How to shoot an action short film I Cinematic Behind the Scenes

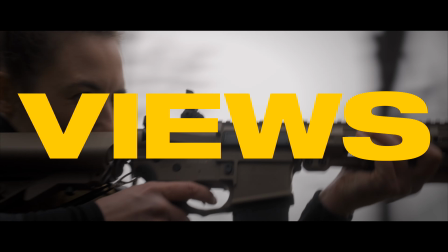0s
This action sequence has generated over 25,000 views and almost 20% of my total subscribers to this day.
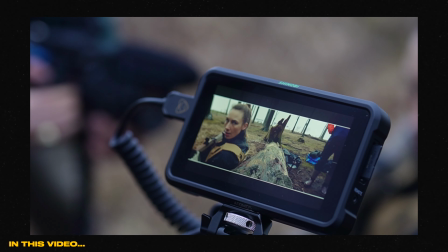7s
And in this video, I'm gonna break down exactly what it took to shoot it and made it look like it's part of a movie. But let me give you some background first. Of course, if you want to dive right into the behind the scenes, you can just skip to the next chapter.
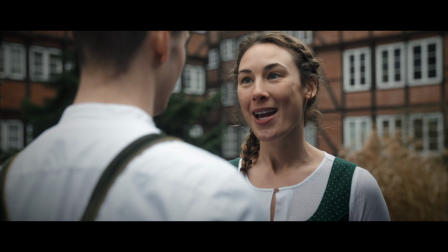19s
So Katrin Blimsrieder, who is a really talented German actress, reached out to me with a pretty structured and exciting request for a job.
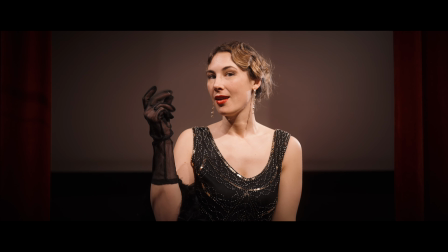26s
A cinematic showreel that she can pitch to agencies as well as boosting her portfolio. From our first call, we already clicked, and even without a settled budget, we knew we just had to make this project happen.
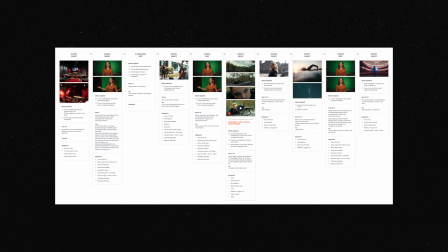38s
She already had a rough concept, and once we gathered more ideas, it quickly turned into something pretty wild.
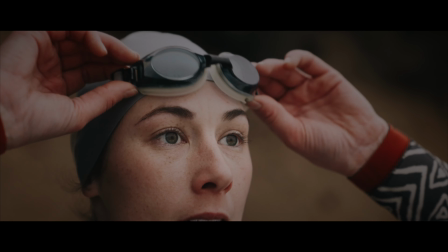43s
Scenes of her as a police officer, as a swimmer in the freezing Baltic Sea, and of course, the scenes as a killer.
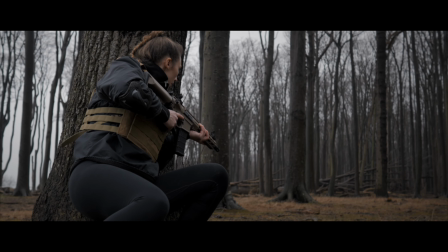49s
And for those scenes, we decided to show her running through the woods in a chaotic shootout against an enemy that you can't see. To make that work, two things were crucial. First, we needed a killer location. We went with the Ghost Forest, or Forest of the Ghost. Yes, it's actually called that, and it's located in northern Germany right by the Baltic Sea.
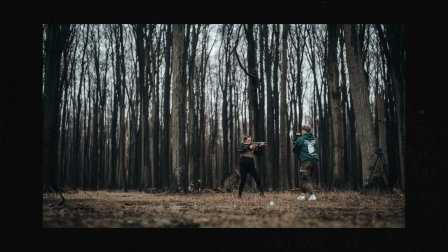68s
I mean, look at those trees. They're just surreal and a perfect vibe for the video.
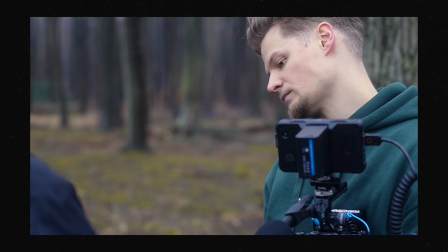72s
And second, but just as important, Katrin had to look convincing to really sell the scene.
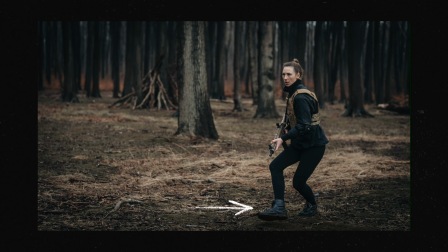78s
So we went with an all-black outfit, black boots, and for contrast, beige accents like the tactical vest, and of course, the rifle. So far so good, but we had a huge problem. The rifle.
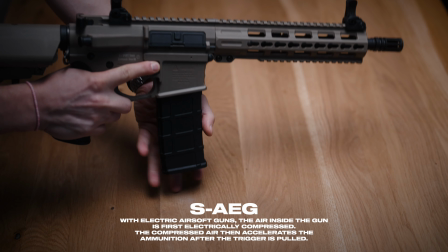89s
Even though this assault rifle is a so-called semi-automatic electric gun, so it's basically just a replica, it still looks like a real AR-15.
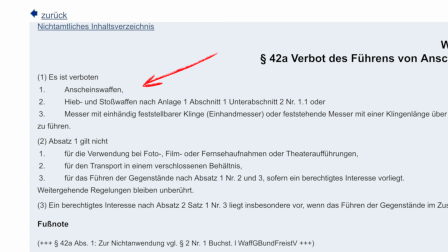98s
And under German law, it counts as a look-alike weapon, which means you can't just carry it around in public.
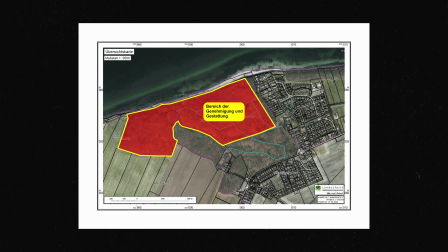104s
And since the Ghost Forest is owned by a federal state, we needed quite a lot of permits.
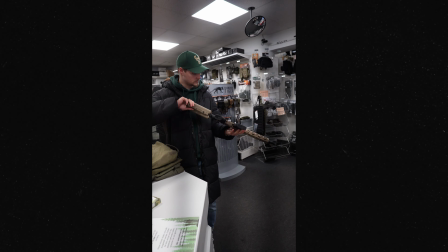108s
But first I had to buy the rifle, which cost me around 250 euros, and it kind of made me feel weird to just go and buy it in a shop. I did it anyways,
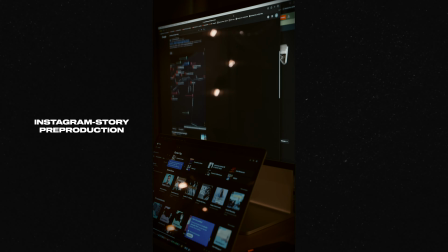117s
and straight after that I called the police, the weapons authority, forestry office, and local council. I informed all of them, and after paying the official fees, we got all the approvals we needed.
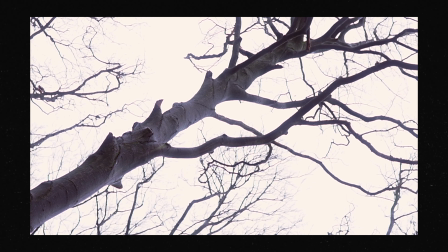129s
On production day, the weather was freezing and the sky was completely overcast, giving us a nice soft light, especially on her skin. Plus, it added to the overall mood, because let's be real, these scenes are anything but cheerful.
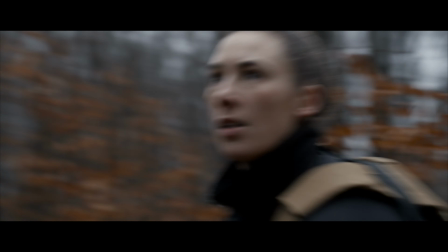141s
To get Katrin warmed up in those temperatures, we made her do some running first. For the opening shots, I wanted to convey a feeling of observation, so I used a
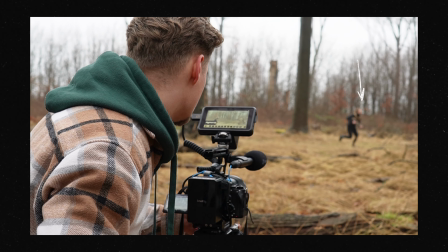150s
135mm lens mounted on a cinema tripod focused on Katrin's running path about 20 meters away.
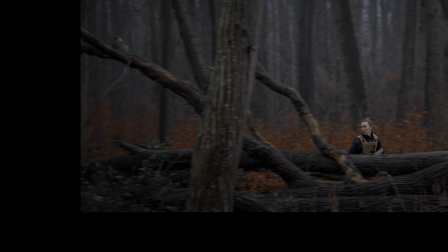155s
This shot just came out super smooth. And thanks to the scope overlay I added in post-production, you're right there in the action as a viewer.
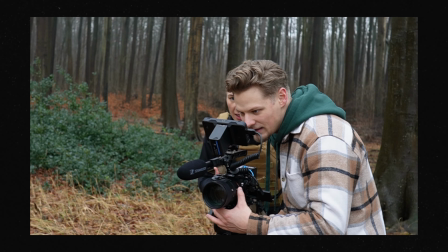164s
Normally, I like to surprise my clients with the final results, but these shots looked so good straight out of camera that we just had to check them on the monitor right away.
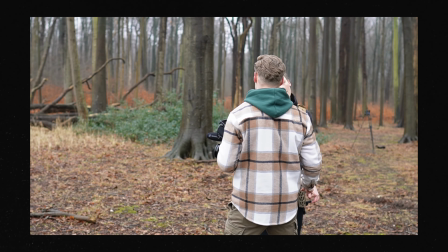172s
And if something didn't go exactly as planned, or if I imagined some movement or some props looking a bit different,
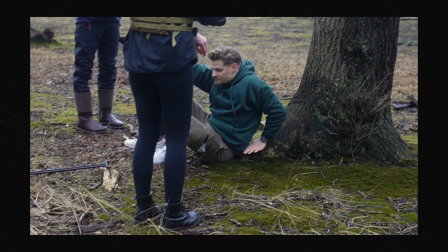178s
well, then I sometimes had to jump in to show what I had in mind. And when all hope is lost, gaffer tape to the rescue.
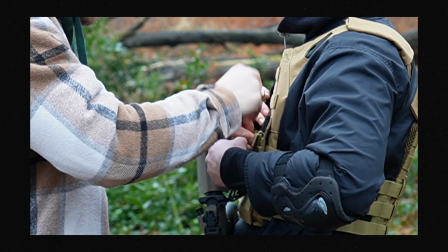184s
The props, whether it was the rifle, the fake hunting knife, or the ammo, they were all packed into the vest and had to survive a lot of movement. Especially the running sequences pushed everything to the limit, not just the tape.
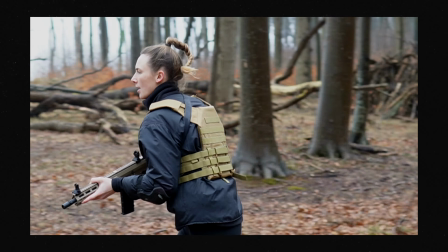195s
Katrin and me sprinted a lot of short distances again and again all day to have as much action in the video as possible.
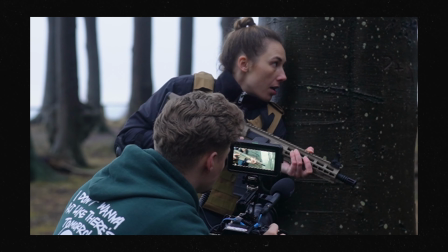201s
I shot a lot of these handheld, always staying super close to her. As a viewer, it really gets your heart pumping.
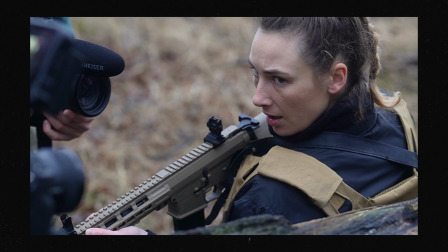207s
For the scene where Katrin hides behind the fallen tree, we wanted to simulate real bullet impacts.
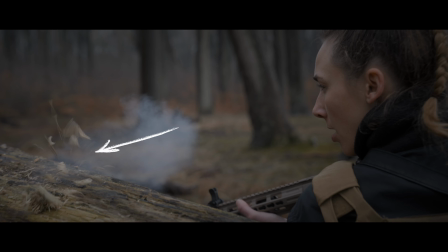213s
The idea was pretty simple. It was to toss a handful of dirt at the tree and enhance it visually with a mist spray for the bullet impact. But after a few tries, we realized that throwing the dirt at the tree didn't really look convincing, so we came up with the idea to flick it instead. Timing the flick and the mist spray was definitely a challenge, but after a few attempts, we nailed it.
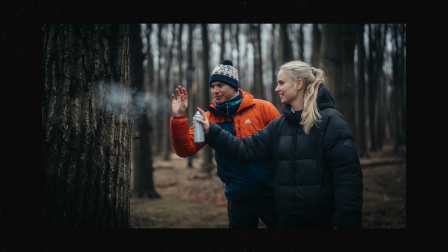234s
A huge shout out to Bernard and Michelle, who assisted on set and played along with all the madness. And with some sound design, it sounds like this.